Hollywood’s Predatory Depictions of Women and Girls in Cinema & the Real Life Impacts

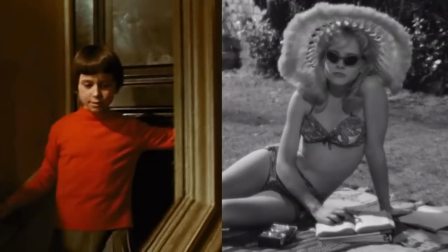[16:13]
The difference between how Nabokov saw Lolita and how Kubrick and Harris saw Lolita is so jarring,
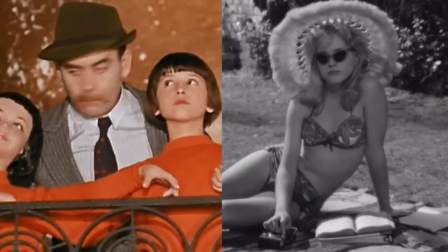[16:20]
and there really isn't a better example than this to display that the sexualization of
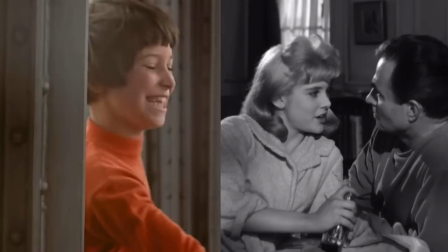[16:28]
Dolores Hayes or Lolita as a character begun with the 1962 adaptation of the novel,
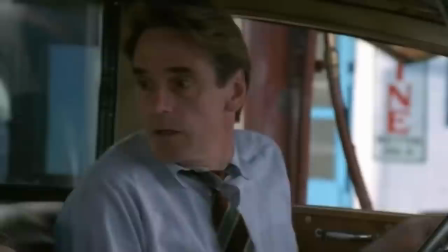[16:35]
not the novel itself. The decision of Kubrick and Harris would once again be echoed years later in the
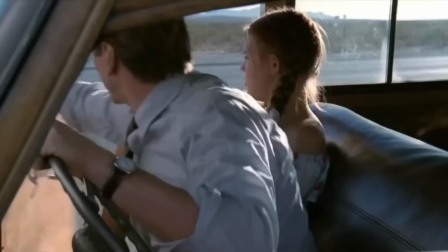[16:41]
1997 adaptation where Dominique Swain was cast to play Dolores,
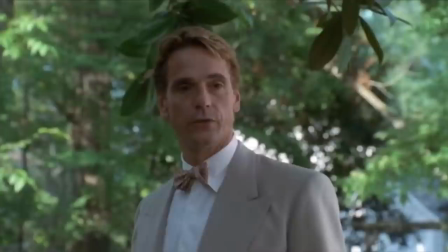[16:46]
though I would say the casting choice in 1997 was more accurate to what Nabokov would have wanted,
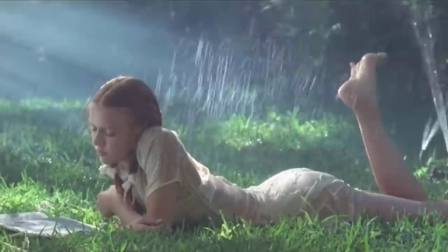[16:53]
though the styling choices still reflect a more fetishized version of his protagonist than what he describes in the book,
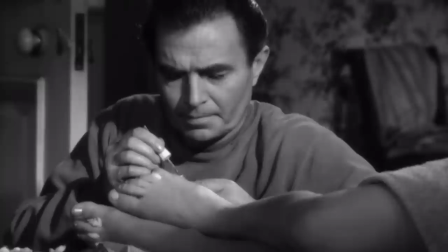[16:59]
though I will touch more on the 1997 version later. Determined to adapt to this controversial book despite the strict censorship laws,
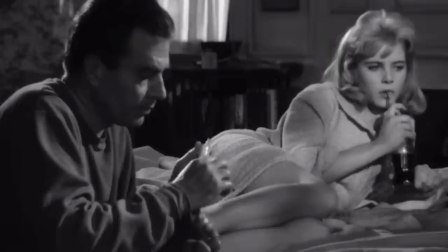[17:08]
Kubrick and Harris made an effort to divert focus away from Su Leon and thus Lolita's age.
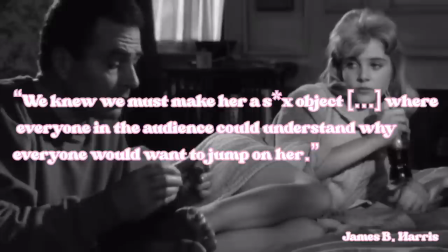[17:13]
Harris disturbingly went on record saying, we knew we must make her a sex object, where everyone in the audience could understand why everyone would want to jump on her.
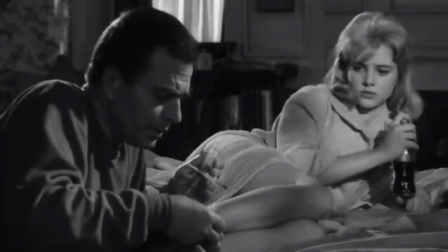[17:24]
And in a 2015 interview, Harris once again affirmed his opinion by saying,
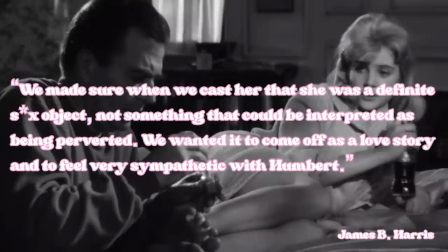[17:29]
we made sure when we cast her that she was a definite sex object, not something that could be interpreted as being perverted.
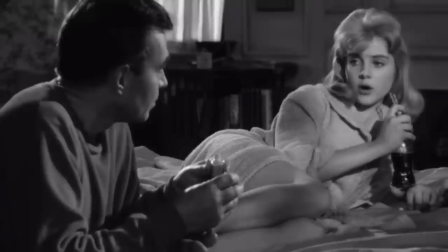[17:35]
We wanted it to come off as a love story and to feel very sympathetic with Humbert.
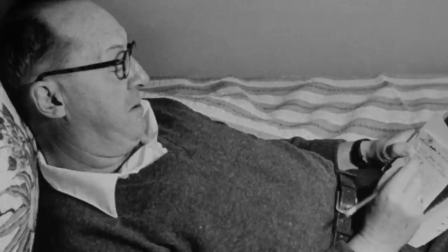[17:41]
This statement goes directly against what Nabokov intended for his book. Nabokov makes a point in describing how small Dolores Hayes is.
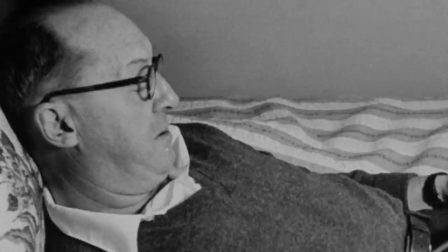[17:50]
At the age of 12, she is four foot ten and weighing only 90 pounds.
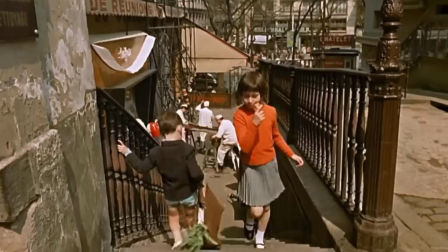[17:54]
He emphasizes her childlike stature and based on what Catherine de Mongeau looks like, whom Nabokov thought bore the most resemblance to Dolores,
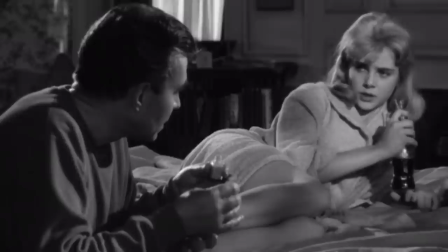[18:03]
she is very much supposed to look like a child because that's what she is, a child.
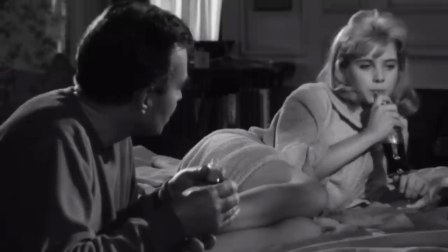[18:09]
However, Harris states that we made sure when we cast her she was a definite sex object in reference to a 14 year old is deeply problematic.
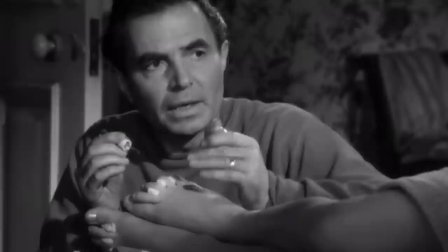[18:17]
Referring to any woman or girl as a sex object is obviously not okay but especially when they're
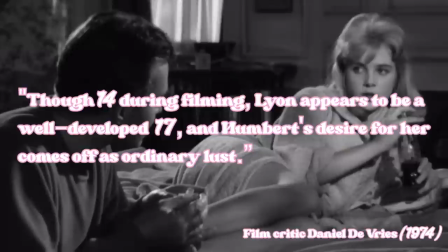[18:22]
a minor film critic daniel defraise wrote in 1974 though
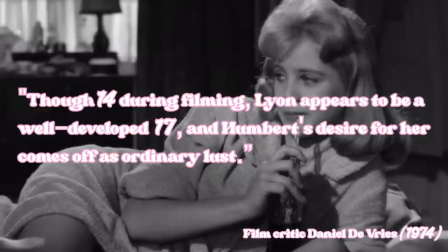[18:28]
14 during filming leon appears to be a well-developed 17 and
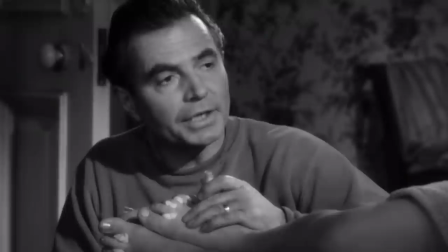[18:32]
humbert's desire for her comes off as ordinary lust statements like this imply that as
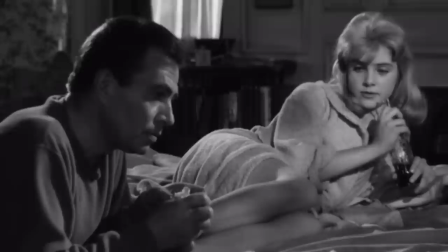[18:37]
long as a young girl appears older than she is that a man's lust for her is justified this also applies
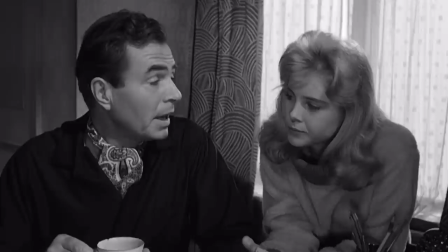[18:43]
that a 37 year old humbert lusting after a 17-year-old girl would be ordinary and somehow ethical.
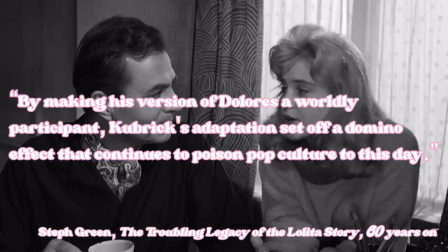[18:50]
In The Troubling Legacy of the Lolita Story 60 Years On, Steph Green states, by making this version of Dolores a worldly participant,
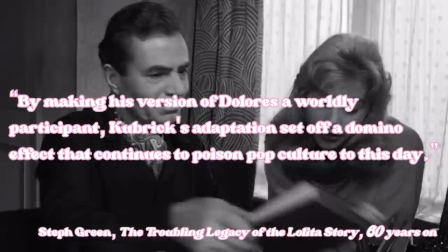[18:58]
Kubrick's adaptation sets off a domino effect that continues to poison pop culture to this day.
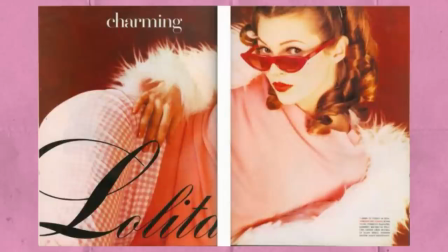[19:05]
In 1992, Ellen Von Unworth shot Kate Moss for Glamour Italia in a cover and spread
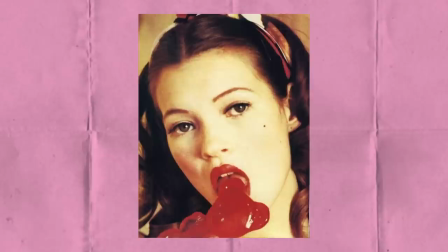[19:10]
titled charming lolita in these photos 18 year old moss is
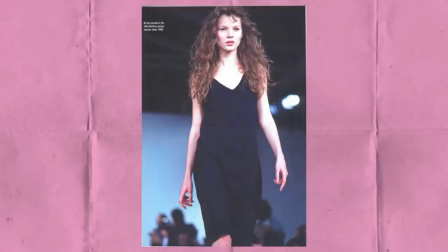[19:15]
styled with a red lollipop a doll and ringlet curls years later
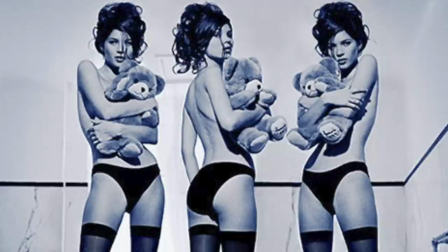[19:20]
john galliano had selected the 15 year old to open his show as his lolita launching
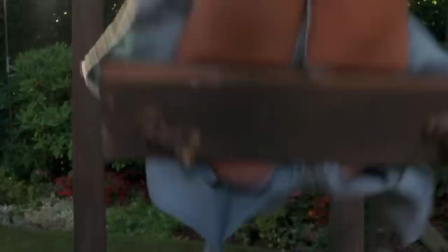[19:25]
her career as a forever young waif this alone reflects how the word has become
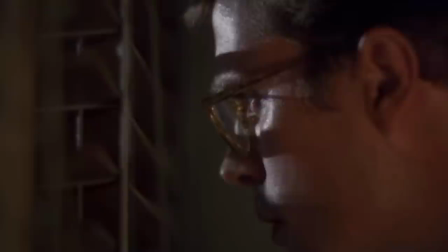[19:30]
a stand-in for a young girl who is a quote-unquote willing participant in
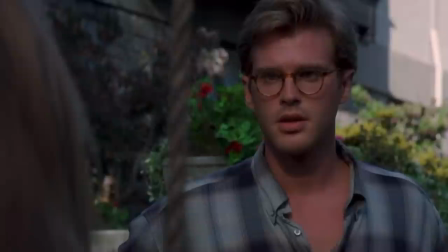[19:35]
her own premature sexualization it's fair to say that lolita walked so
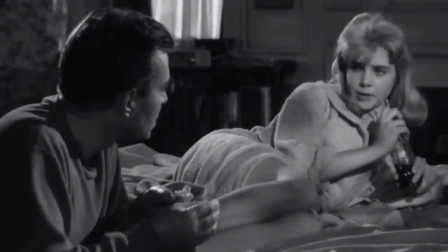[19:39]
that alicia silverstone sexually aggressive 14 year old adrian in the crush could
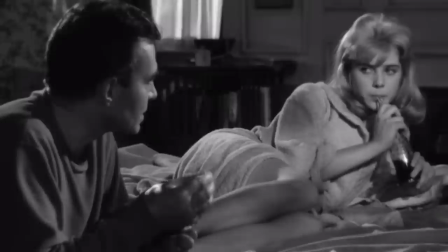[19:44]
run this film in many ways contributes to the sexualization of minors both on and off the screen in many ways su leon's real life began to mirror
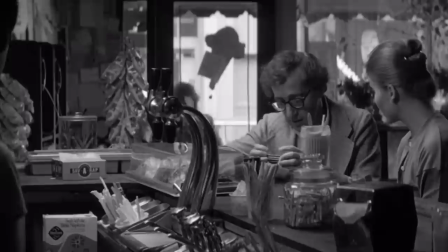[19:54]
the horror story that the character lolita endured in lights camera child abuse
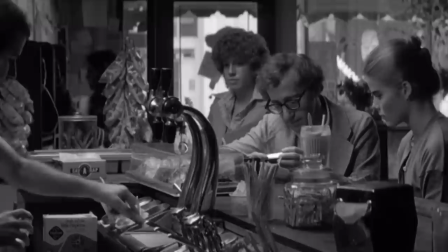[20:00]
the toleration of child sexualization in Hollywood and the implications of abuse for minority
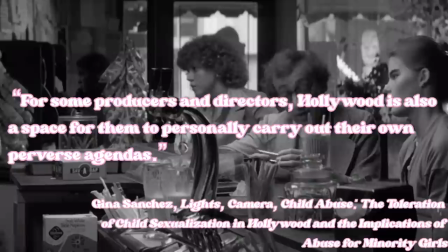[20:05]
girls, Gina Sanchez states, for some producers and directors,
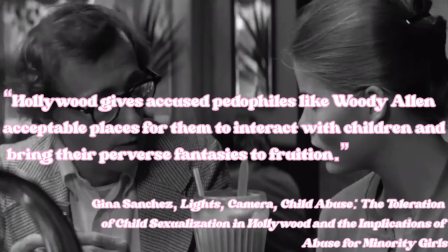[20:10]
Hollywood is a space for them to personally carry out their own perverse agendas.
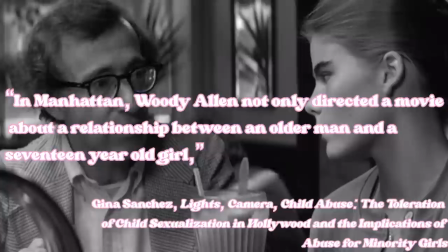[20:15]
Hollywood gives accused pedophiles like Woody Allen acceptable places for them to interact with children and bring their perverse fantasies to fruition.